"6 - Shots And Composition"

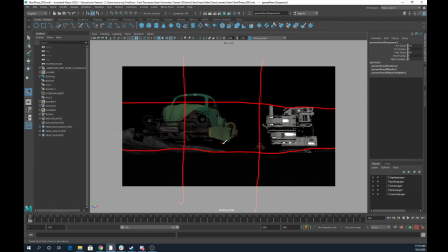The horizon line one, I think, is one that helps a lot, right? So a lot of things are happening once we do this. You'll see that this building here is completely in this third. That's nice. This car is lining up pretty well here.
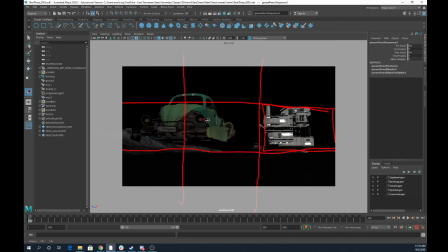Maybe I would even position this a little bit to where the most interesting parts to look at are hitting right here, right? But this helps us with a couple of things, right? It helps us to know where our interest is and how to direct our eye, right? So if we have the option to make this a little more interesting,
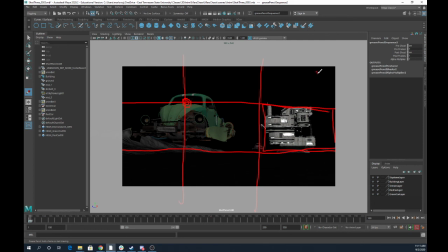let's say we had I don't know, a moon or something we wanted to put in the scene, right? Maybe we would want to put that up here to like kind of guide our eye down this way or something. I don't know, some clouds, right? So maybe our clouds would do something like this,
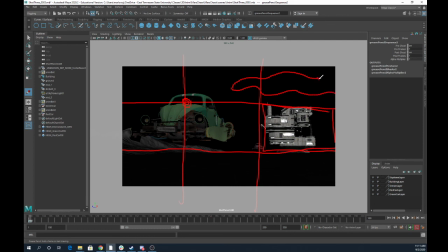right, to guide our eye back down toward our car. Right? So this is all just sort of ways we can rough in our composition. It's important to think about these things because if after you've done all this,
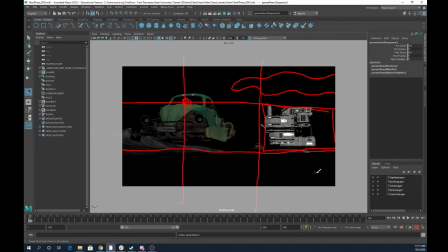even if you're lining up with your rule of thirds, if there's big sections that are empty and boring, then it's not going to feel balanced, right? This is definitely not going to feel as balanced like that. Right? This side over here feels much more empty. Right?
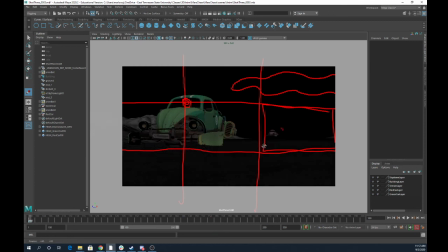So if that's the case, maybe we don't use these rule of thirds like that. Maybe we use the rules of thirds like this. So we are balancing this shot as a chase with this car
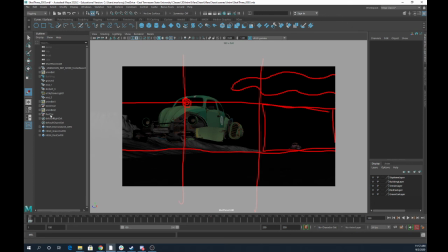in the foreground a little bit better, and maybe I would, or the background a little bit better, and then maybe I would raise this car up, right? Make it like it's chasing a little higher. We got a little bit more balance in the level of this shot.
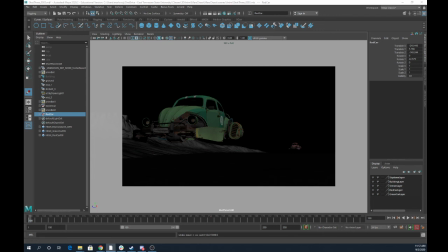Okay, we're going to come back here in just in the next video. We're going to talk about cameras. So I'll see you back here in just a bit.